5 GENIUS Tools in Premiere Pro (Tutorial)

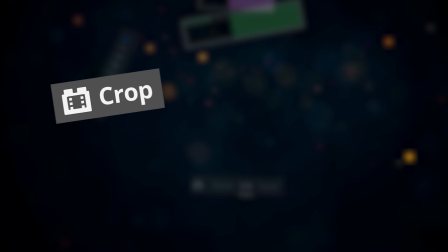0s
Hello there, you already know the crop effect, transform, masks.
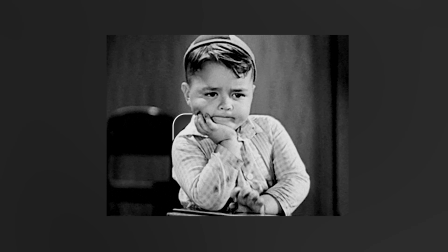4s
Yeah, we really have to stop using these in the old boring ways. Because otherwise, what's the point of them?
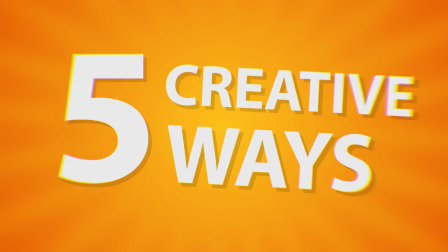10s
Good thing I found 5 creative ways to use them. Let's open up DaVinci
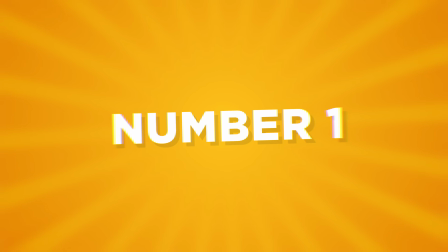19s
Premiere Pro. Tool number 1. We all know the good old transform effect. Well, you can actually do some awesome stuff with it. For example, creating this awesome transition.
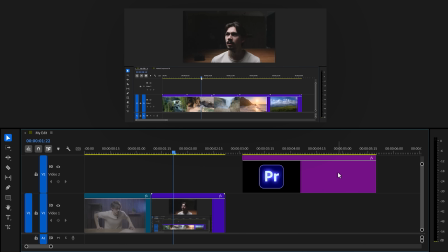30s
First, you need a logo. Obviously for me, let's use the Premiere logo. Drag it on a video track above the videos you want to use for the transition.
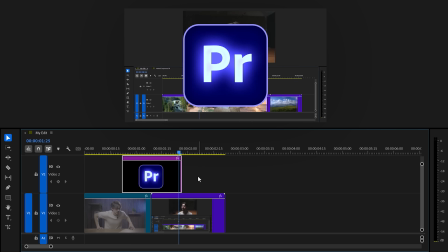38s
You can already trim the logo to make it fit the length of the transition. Next, find the transform effect in the effect browser and drag it to your clip.
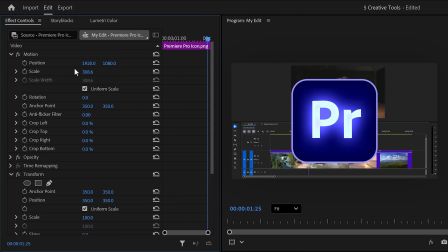45s
Head over to the effect controls and before we touch the transform effect, scale and position your logo to fill up the entire screen.
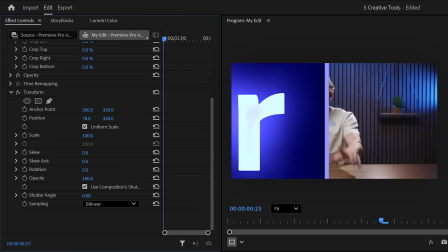52s
Now make sure the playhead is on the first frame, then go to transform effect. Move the logo out of the frame by using the position and perhaps the rotation property.
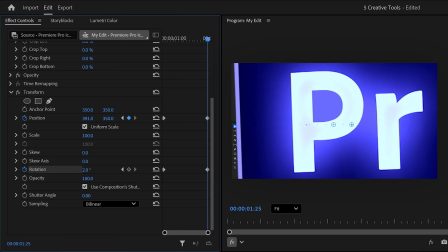61s
Now move the playhead to the end of the clip and move the position all the way out of the frame, but this time on the other side.
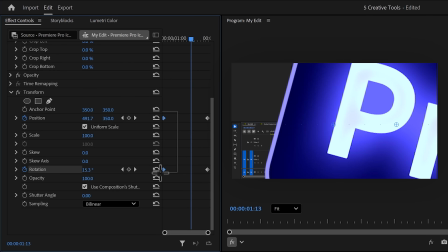67s
Feel free to adjust the rotation again as well. Select the first 2 keyframes, right click time interpolation and make sure to set it to ease out.
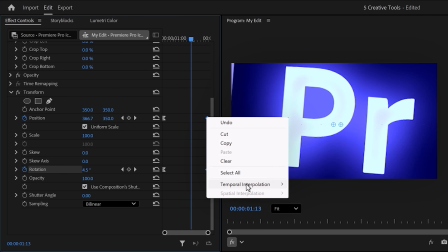75s
Then select the last 2 keyframes and set them to ease in. That will smoothen the animation.
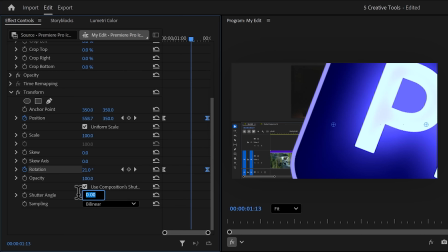79s
Lastly, set the shutter angle to 180 degrees for a natural motion blur.
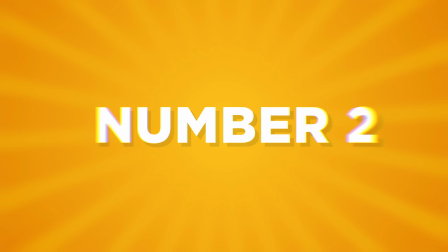84s
And there you go. Tool number 2. Creating a logo that floats out of this magical box.
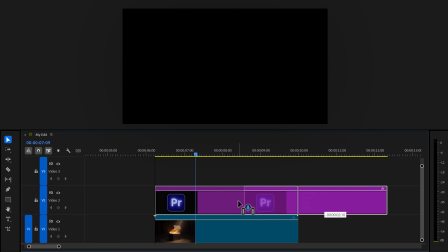90s
The first thing you want to do is add a logo on top of your chest video. Then find the transform effect and drag it to your logo.
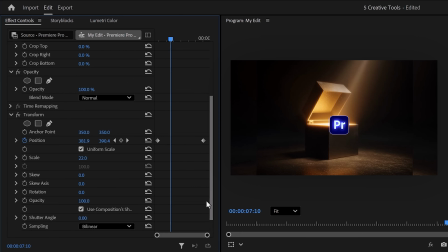97s
Alright, now with your clip selected, go to the effect controls and create a simple animation of the logo going up. At the beginning, make sure it's completely in front of the chest. Now, just like you learned before, ease the first keyframe out and the last one in. And don't forget to give it some motion blur, of course. Now, go back to the timeline and right-click your logo.
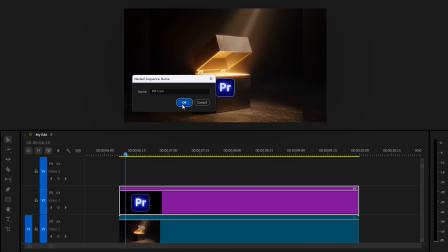116s
Then choose Nest. Call it Icon or something. Then click on OK. We're doing this because otherwise the next effect is not going to work. Next, find the basic 3D effect and drag it to the nested sequence. You can basically do whatever you want with this.
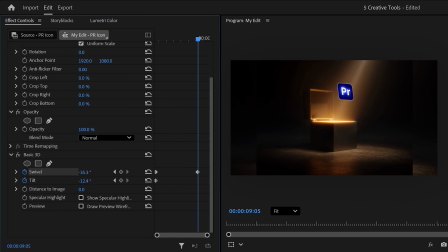129s
You can animate both the swivel or tilt properties, or just one of them. I added a slight animation to both of them to give it that subtle 3D feeling, but nothing too crazy.
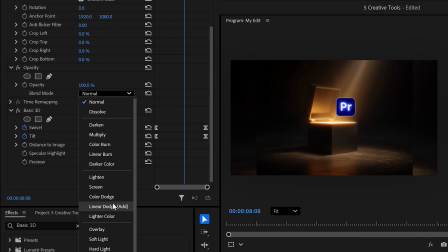139s
Alright, next step, set the blending mode to linear dodge or add. That way the logo blends in beautifully.
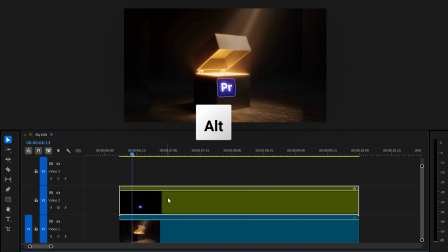145s
Now it's time to make it look like it's coming out of the chest. To do that, hold down Alt and duplicate the clip of your chest on top of the logo animation.
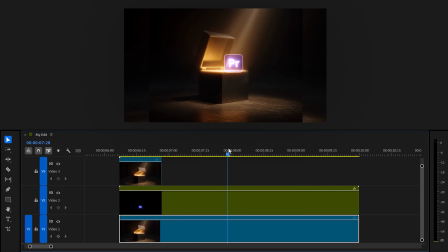153s
Then trim it down so it only covers the part where the logo is supposed to be inside the chest.
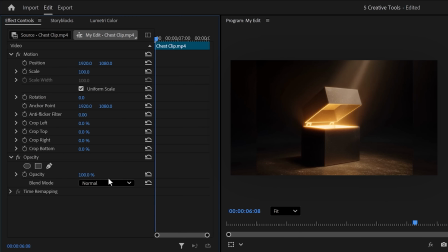158s
Then select the clip and head over to the effect controls. Make sure the playhead is on the first frame of the clip. Find opacity and click the pen tool to create a mask. Now in the program monitor, draw a mask around the edge of the front of the chest. And once that's done, go back to the effect controls and add a mask path keyframe.
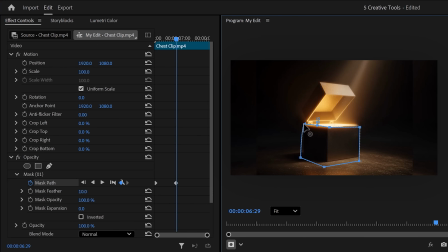175s
Now move forward in time and adjust the mask until it fits around the edge again. Keep doing that until you're at the end of the video. Play around with the mask feather and if needed, you can tweak the mask with the expansion property.
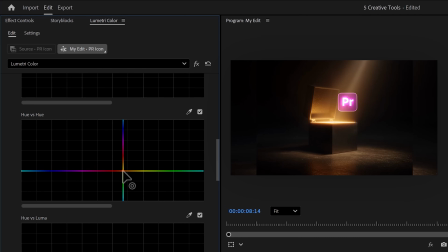186s
There you go. That looks awesome. Now if you want, you can adjust the hue of your logo to fit your video. Or you can actually do the same thing to your clip to fit your logo. Whatever you want. I like the blue one. Tool number 3. This one is a bit unexpected, but it's one of the most useful tools I've added to my editing setup.
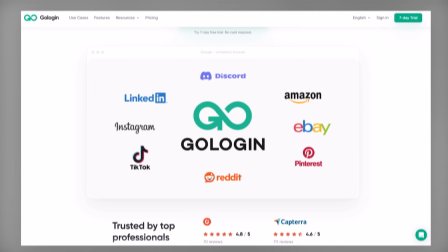204s
This tool is called GoLogin, and no, it's not an editing app, but it solves so many headaches we deal with when working online.
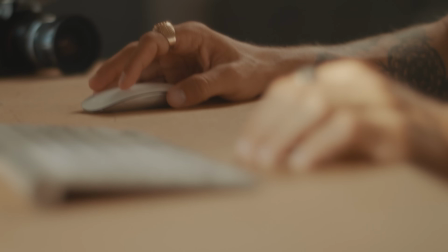210s
Let me show you. GoLogin lets you create totally separate browser profiles, each with its own fingerprint, location, and cookies.
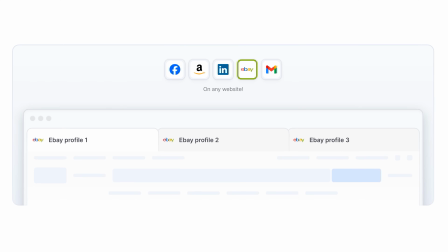217s
That means that I can log into different client YouTube channels, social platforms, or cloud drives, all from the same device.
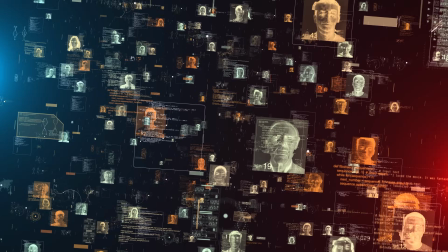224s
This comes with zero risk or cross-account issues, bans or tracking.
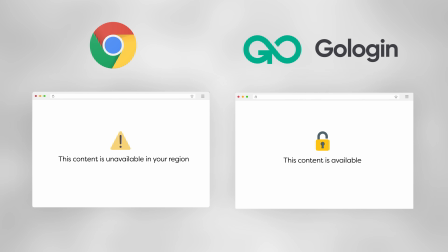229s
It also helps me access editing resources that aren't available in my country. Think of motion packs, AI tools, stock music sites, stuff like that.
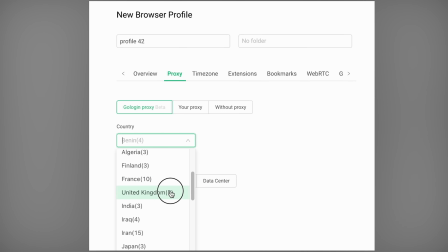237s
These sites are geo-restricted and I just switch the location in GoLogin and boom, I'm browsing like I'm in the US or in the UK. When you're a video editor, this happens frequently.